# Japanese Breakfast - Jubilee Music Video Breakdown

Hi, I'm Michelle Zahner. I perform in Japanese Breakfast and I direct the music videos. I'm Adam Kladny. I'm a cinematographer and I shoot the Japanese Breakfast music videos. We are going to break down the Jubilee Trilogy. Was that bad? No, I wanted a high five.
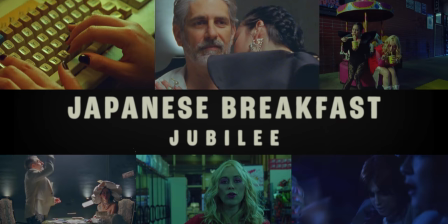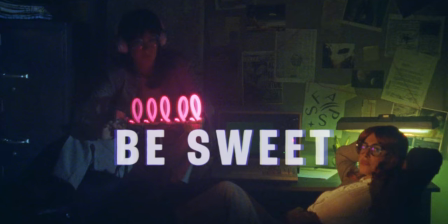I think our original shoot date was March 20th, 2020. And our producer was going to fly from Los Angeles and she was like, do you think this pandemic thing is going to impact our shoot? And I said, I don't see why it has anything to do with us. I was like really struggling to figure out what the concept was for this. I invited you over and we had this weird epiphany that was very simple. That was basically like, oh, the key to making music videos is to have fun. Yeah, absolutely. It's like a very wholesome realization where we watched the Beastie Boys' sabotage music video. Which is the best music video.
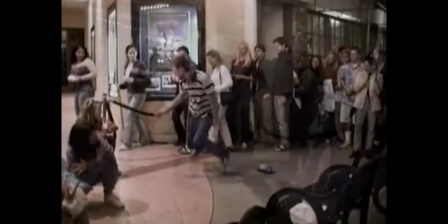66s
Spike Jonze's videos have this really wonderful choreographed magic to it, and so much of it feels really spontaneous and fun.
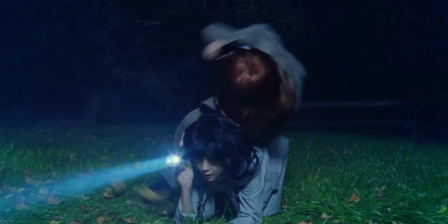74s
So I wanted to build in these moments for spontaneity.
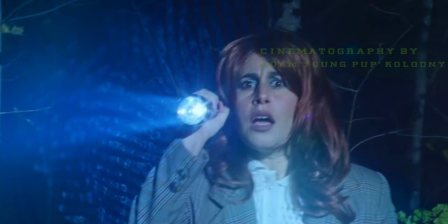77s
I wanted to basically roll around on the ground with someone and kick a door open and create a narrative in which we could do stuff like that. I think we were just like, we don't want to be cops. Cops are bad. We will be special agents.
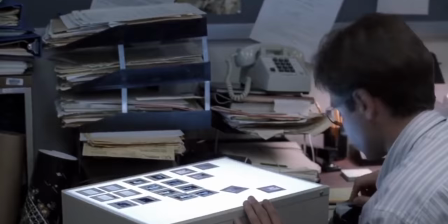89s
You know who are special agents. Mulder and Scully. Yeah.
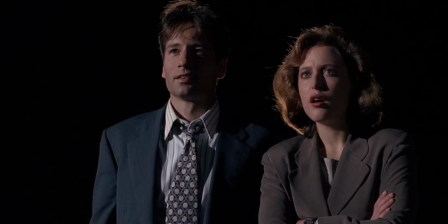93s
And so we started watching X-Files and basically came up with the idea to write an X-Files fanfiction And I thought the best agent partner would be Missy from Mannequin Pussy because then she can sort of ham it up and has so much star power Missy was like an absolute MVP on that video. Missy did my hair and my makeup. She starred in the video She also carried a lot of very heavy equipment out of the woods at like four
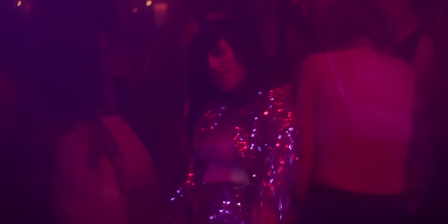118s
o'clock in the morning Definitely get punk girls to star in your music videos because they go above and beyond. This is her backstory. Missy grew up in the New Mexico desert near the white sands missile testing grounds near Holloman Air Force Base. The youngest daughter of a sheep farmer, she was only 10 years old when she experienced her first encounter. With her back turned, she felt a cold metallic touch on the side of her computer left ear. She fell to the ground and saw a tall wanky silhouette stand over her in the moonlight, then a bright beam of light. There's a very, there's a whole page. There's two more paragraphs. So I sent this to Missy so she could get into character. Did you think about Special Agent Shelley Breakfast's backstory as well? Shelley Breakfast does not have as elaborate of a backstory, but she's definitely not as serious of an agent. In Ocean's Eleven, Brad Pitt's character is always eating something, and so that was kind of like the model of my character, was that I would always be eating and doubting and kind of lazy.
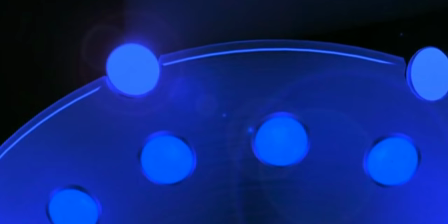161s
The main reference points for this video were obviously the X-Files, Beastie Boys sabotage, Mysterious Skin by Gregor Aki. Close Encounters of the Third Kind became kind of my like home base for what I wanted all of the night exteriors to look like. a
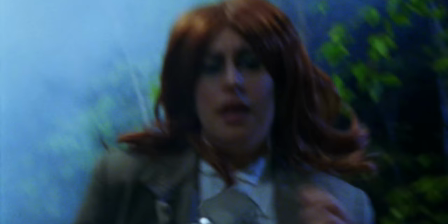174s
lot of blue light leaking through the trees and otherworldly points of light scattered through those woods.
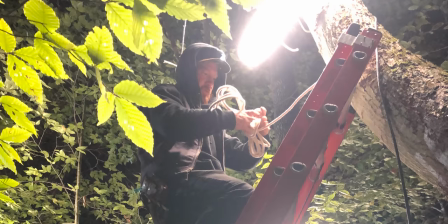180s
I had once again our trusted go-to gaffer David Williamson hang almost a dozen LED tube lights up in the trees so we could expose on 60 millimeter film stock at night.
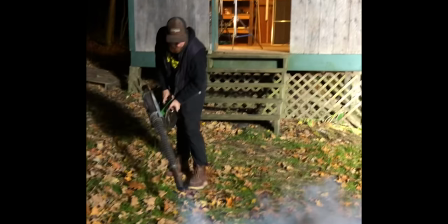194s
I got us an Igaba fogger which is basically a flamethrower that just spits out smoke instead of flames. Ali Pierce who did an amazing job on the wardrobe again came with these really excellent power suits I bought like all of these wigs that Missy and I tried on.
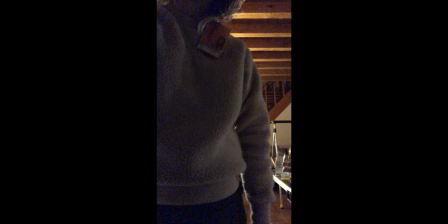211s
I was almost a blonde
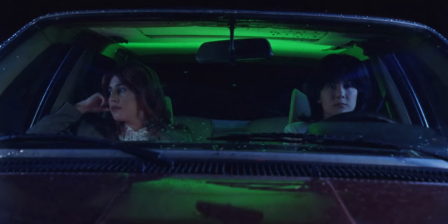217s
That then ended up just like having this comically large head Massive massive head
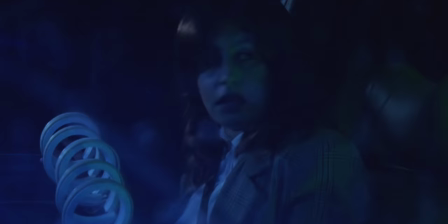224s
Peter built a beautiful paranormal detector We also have a few fun Easter eggs on
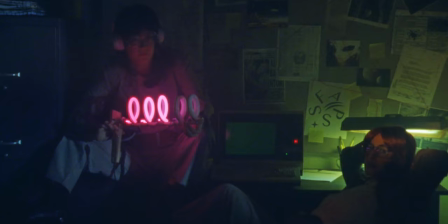229s
that corkboard the roadhead monster shows up and there's a- SSFAP logo.
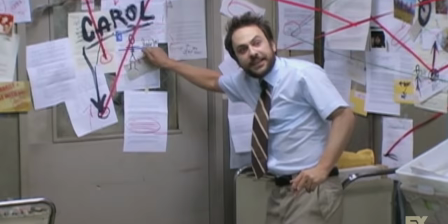235s
The scene with Charlie from It's Always Sunny. Yeah, the Hepae Sylvia scene from It's Always Sunny was the key reference for this.
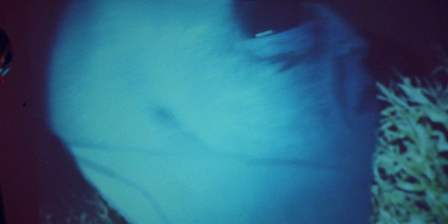242s
Adam was in his apartment and took a picture with this, you know, mask we ordered online.